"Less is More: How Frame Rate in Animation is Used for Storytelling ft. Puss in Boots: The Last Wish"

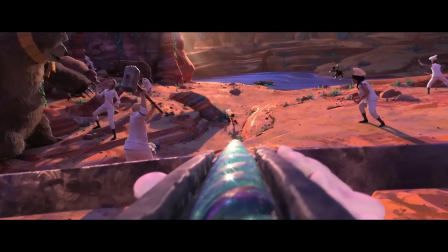5:05 This is because Jack is being as steady as possible to not miss his shot.
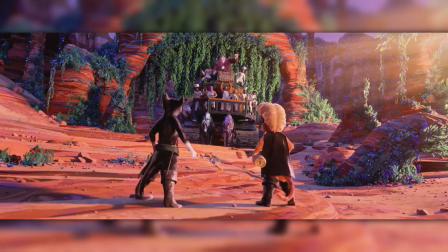5:09 By animating him at a higher frame rate, it can capture Jack Horner's cautiousness as he aims for Puss.
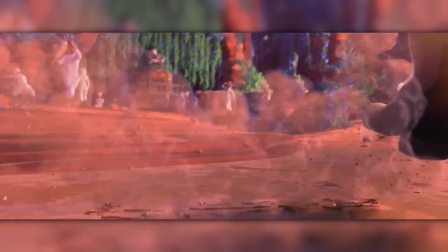5:15 Overall, a lower frame rate can make it easier for the audience to visually process fast-paced motion, while also increasing the impact of the character's movements.
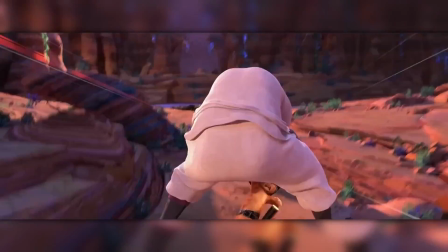5:23 But visual impact isn't the only kind of impact a lower frame rate can make.
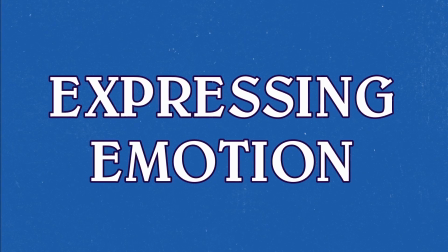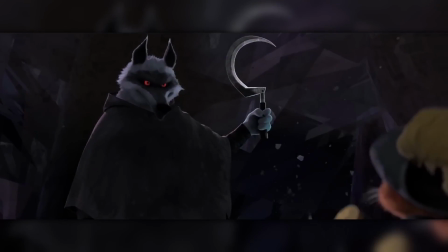5:34 Emotion can also be enhanced through frame rate, such as when death chases Puss out of the crystal cave.
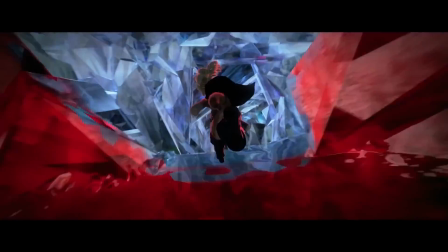5:40 During this short moment, Puss is animated on mostly threes as he's running away.
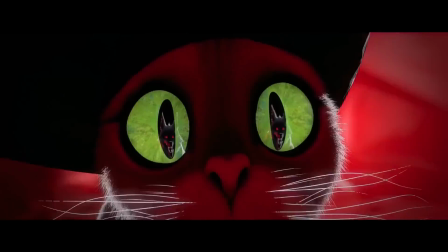5:45 His movements are more jagged, like an animal in the wild running from a predator.
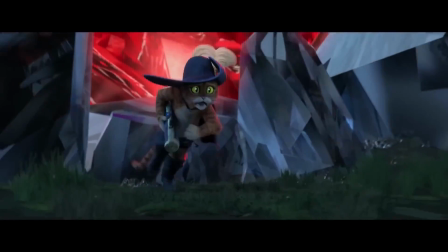5:49 The realization that he's not being chased by an ordinary bounty hunter, but by literal death itself,
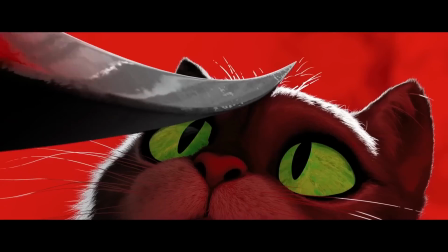5:55 triggers his flight or fight response, to which Puss chooses flight.
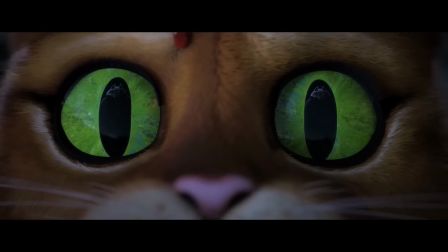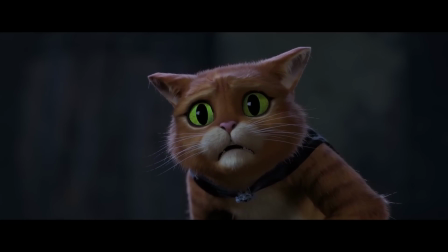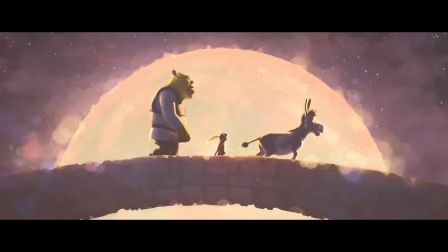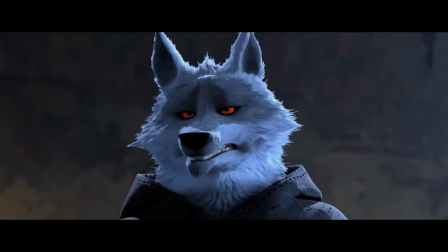6:15 What's the matter? Lives flashing before your eyes?
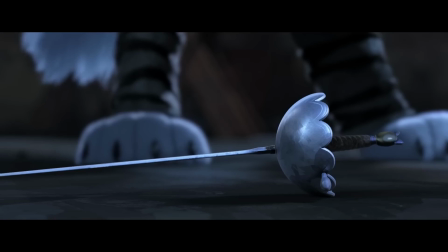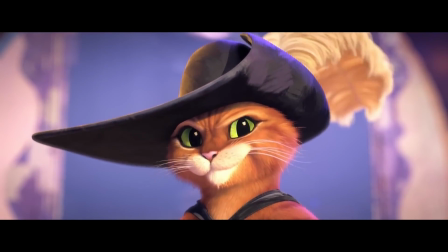6:28 The once fearless hero who was never touched by a blade suddenly and quite literally is at the brink of death.
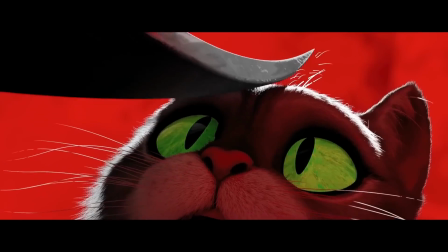6:36 By animating Puss at a lower frame rate, it emphasizes his fear, making him feel smaller and weaker as the walls cave in and turn blood red.
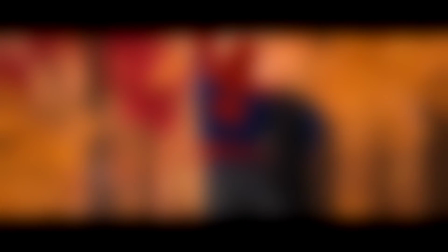6:45 I know this next example wasn't from Puss and Booth's Last Wish, but a similar technique was also used in Spider-Man Into the Spider-Verse.
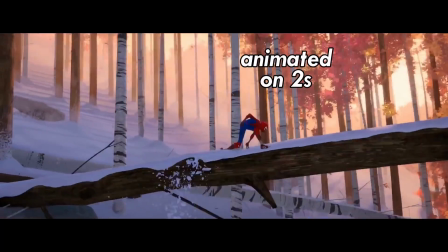6:52 This was during a chase scene where Miles was animated on twos while Peter B. Parker was animated on ones.
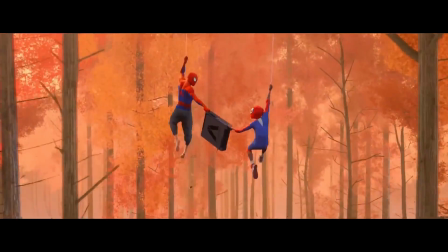6:58 This was to illustrate how Miles was not as skilled as Peter B. Parker. Both scenes utilized lower frame rates to emphasize vulnerability. You know, we've been talking a lot about lower frame rates. So you might be thinking, okay, well, what if I wanted to increase the frame rate?
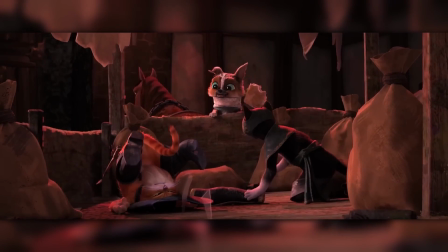7:15 Animation's usually at 24 frames per second or less. So what if I made it, let's say, 60 frames per second?
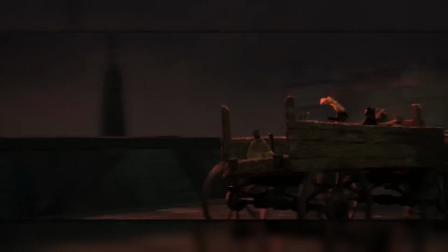7:22 What's the impact of doing that? Will the animation look better? And my answer to that question is...
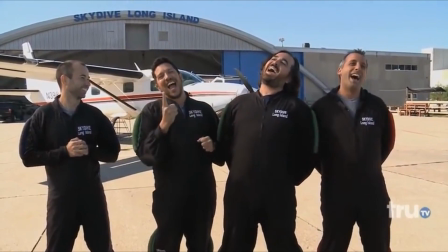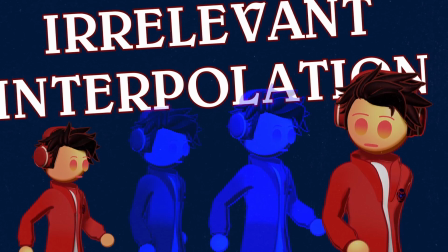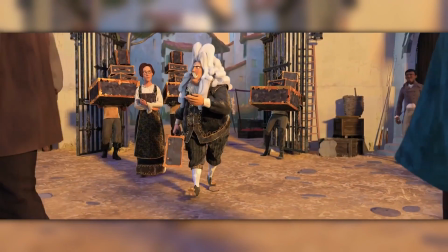7:42 Interpolation. I'm sure most of you know what it is, but in case you don't, here's a brief rundown.
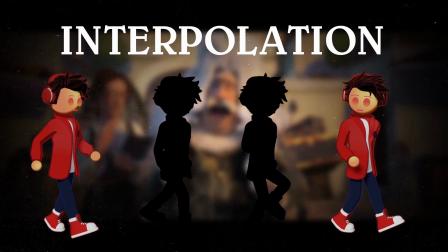7:47 Interpolation, in this context, is the technique of generating new frames in between already existing frames using AI.
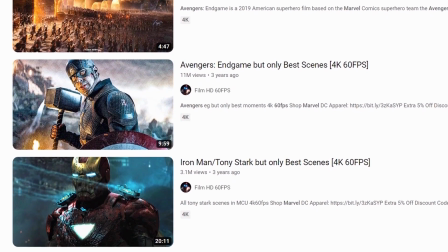7:54 Have you ever seen those 60 FPS MCU clips on YouTube? Yeah, those clips were originally 24 frames per second and were interpolated to 60.
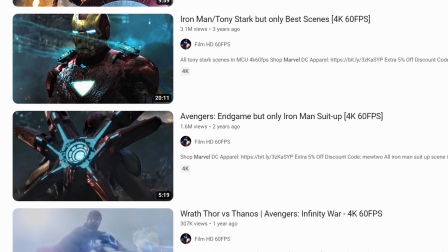8:03 Even though this technology was originally designed for live action, there are thousands of interpolated edits for animation as well.
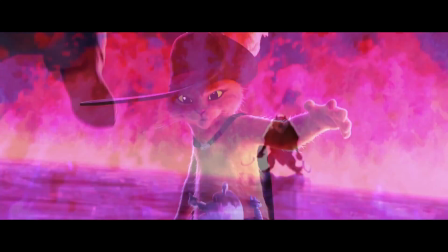8:09 Like this interpolated fight scene between puss and death. This scene was originally 24 frames per second but was then interpolated to 48.
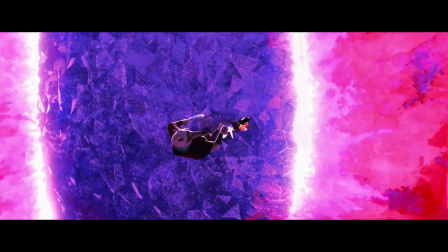8:17 And notice how the movements feel kind of awkward and mistimed. This is because the AI doesn't understand how to properly time the in-between frames.
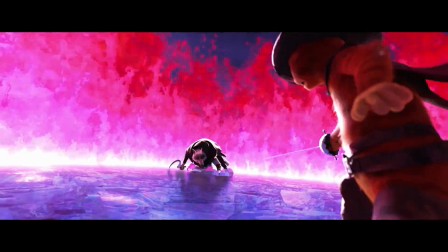8:26 It just kind of fills them in to fit the 40fps. And just take a look at some of these interpolated frames.
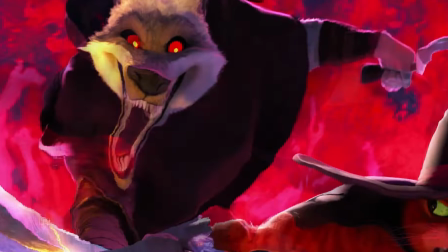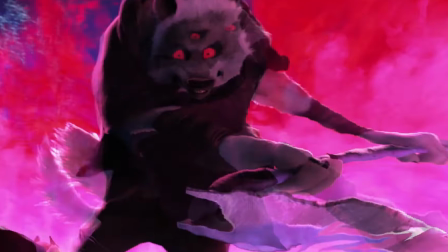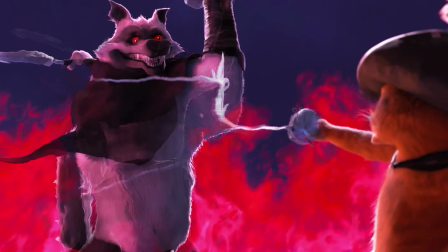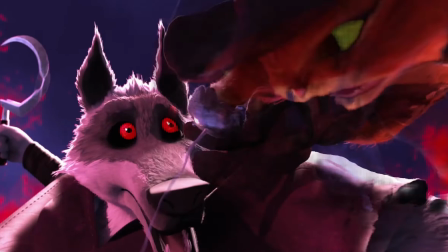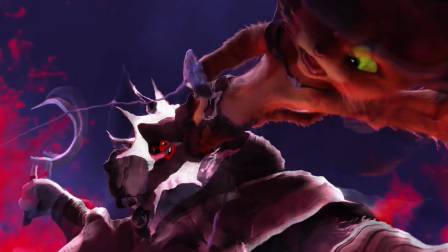8:58 Yeah, it's not the greatest, but that's not to say that all interpolation is bad. There are plenty of Puss in Boots edits out there that use interpolated footage, and some of them are actually kind of clean.